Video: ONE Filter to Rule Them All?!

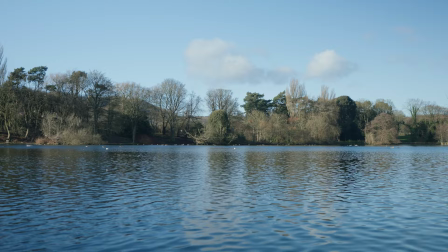235s
example here is if you're filming outside and it's a pretty bright day a lot of the natural colors in the sky can get just completely lost you lose that
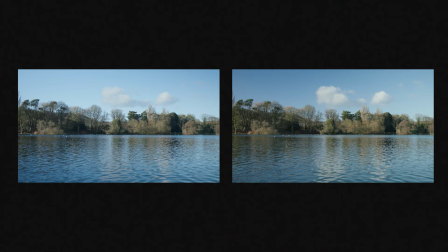242s
natural color and it just becomes white and washed out but put a cpl filter on and it's gonna bring back that natural looking color
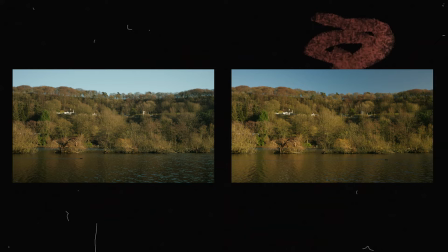250s
the same can be said for landscape shots that contain a lot of greens from leaves and grass and there is actually one more example
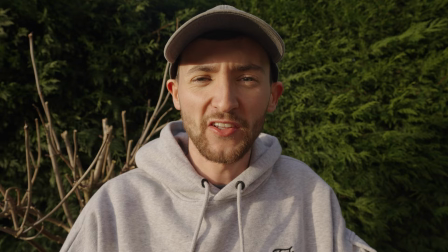256s
that you might not have thought of where a cpl filter is super handy and that's with skin tone so if you have a look at this shot here i
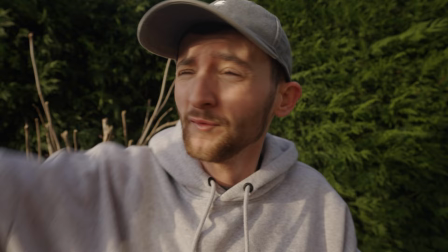262s
think you could agree that everything looks pretty well exposed but you may notice there is quite a bit of shine on my face from the
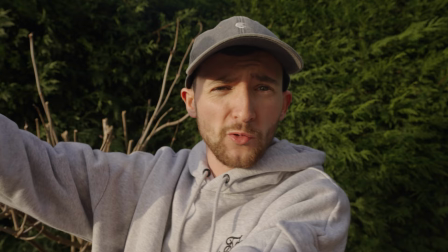269s
direct sunlight now one way i can combat this is by using like a bit of diffusion and put it in front of the sun but when you're a
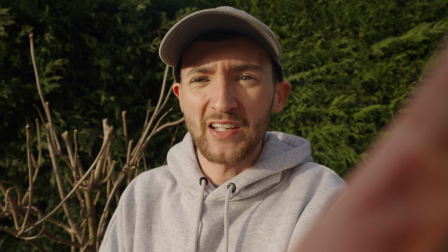275s
one-band man then you're filming by yourself that's well pretty difficult but what you can do instead with this filter set you can just rotate
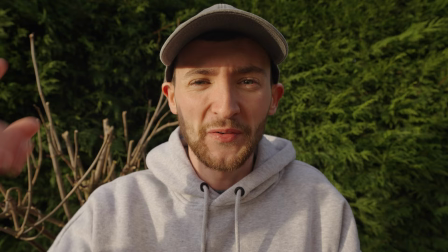282s
the cpl part of the filter so now if i just rotate it to about there you might be able to notice that shine has completely gone so now
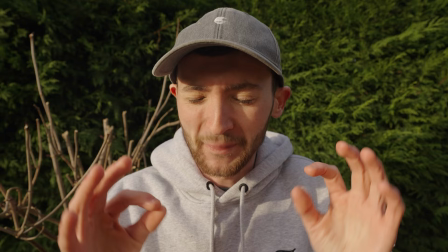290s
i can expose my image correctly and not have to worry about having the shine because i can just use the cpl filter to eliminate it completely and that right there is what makes this filter system genius because it allows users to use both a vnd and a cpl filter simultaneously it means you
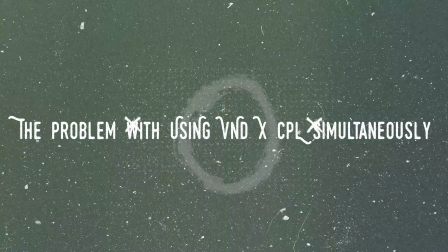307s
no longer have to choose between using one or the other a lot of filter systems out there don't allow you to stack filters for some reason so you don't actually have a second thread mount to put a cpl and the VND filter on the front of your lens at the same time but even then if you did get two of these filters attached it could actually lead to other problems like trying to be able to adjust one part of the filter without accidentally adjusting the other and then there is also the final problem of colour shifting which could be more severe as you're shooting through two sets of filters so this filter system that solves all those problems but there are still some things you need to be aware of when it using this system bit of dust on it but just before we get on to that i would like to take this moment to quickly just talk about
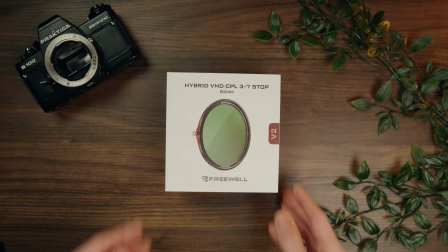352s
the filter system itself from free world so straight out the box they do come in this real nice dedicated case and inside you'll find a
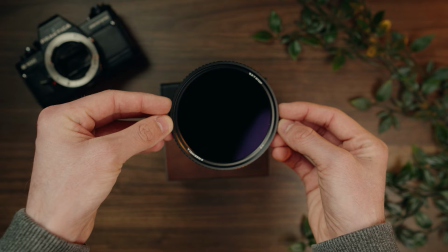359s
couple of items firstly an adapter mount that sits on the front of the lens and then the filters themselves the filters sit on the front of the lens
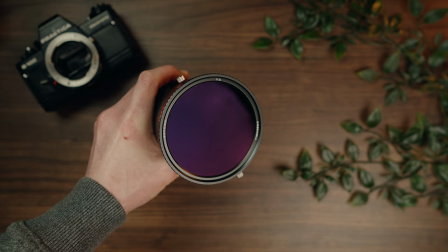366s
using the adapter mount and it's really easy to get these filters on because they just use magnets so you just pop it on
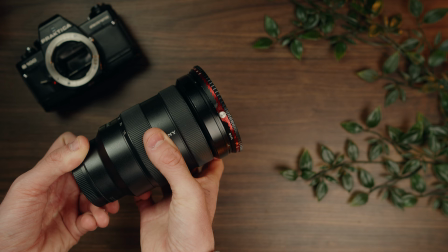371s
there and you don't even have to screw it into place and then you may have noticed there are a couple of screws on the side of the filter and this
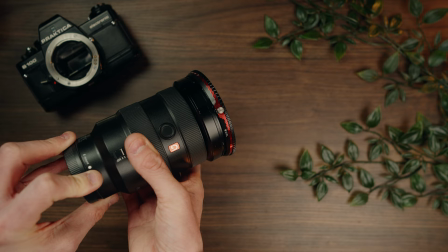377s
is what you use if you want to switch between adjusting the V&D or the CPL part of the filter I don't think this could have been integrated better into this filter system it's really easy and simple to use something else that sets this filter apart to others that are on the market
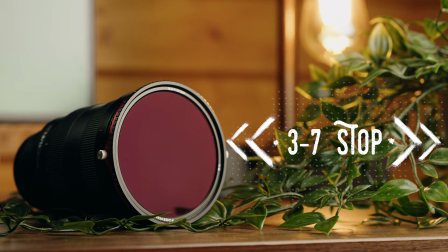391s
is it stops this is a 3 to 7 stop variable ND filter and typically filters like this come in a 2 to 5 stop and then a 6 to 9 stop it's kind of nice to have filter system that hits the range i use perfectly when i'm outside filming and it's harsh daylight i'm probably using a six to nine stop but then if we have intermittent clouds i then need to go down to maybe four or five stops and that means i have to constantly switch between my six to nine stop filter and my two to five so this just hits the sweet spot perfectly and it means i spend less time in my camera bag swapping the filters and just more time focusing on actually creating the content in terms
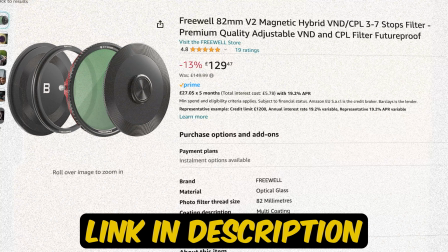428s
of the price i do think these filters are really well priced and i really reasonable for the quality that you are getting so this 82 mil set here will set you back only 129 pounds and something else that's really unique and definitely sets this filter system apart to others that are on the market is you can stack additional filters to the front part of this filter because it has a magnet right here so as well as sending me out this
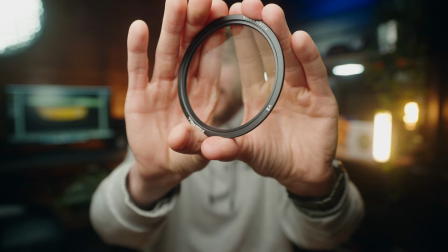451s
part of the filter Freewell very kind to send me out their one fourth mist filter now I really like using a mist filter I'm actually using one right now and what this filter does is you can see right here actually blooms the highlights And it can give a really cool aesthetic to your visuals now as much as I like using one of these I can't always use one in the middle of the day outdoors because I need to maintain that 180 degree rule and my filters are stackable So I can't put a V&D and a mist filter on at the same time But with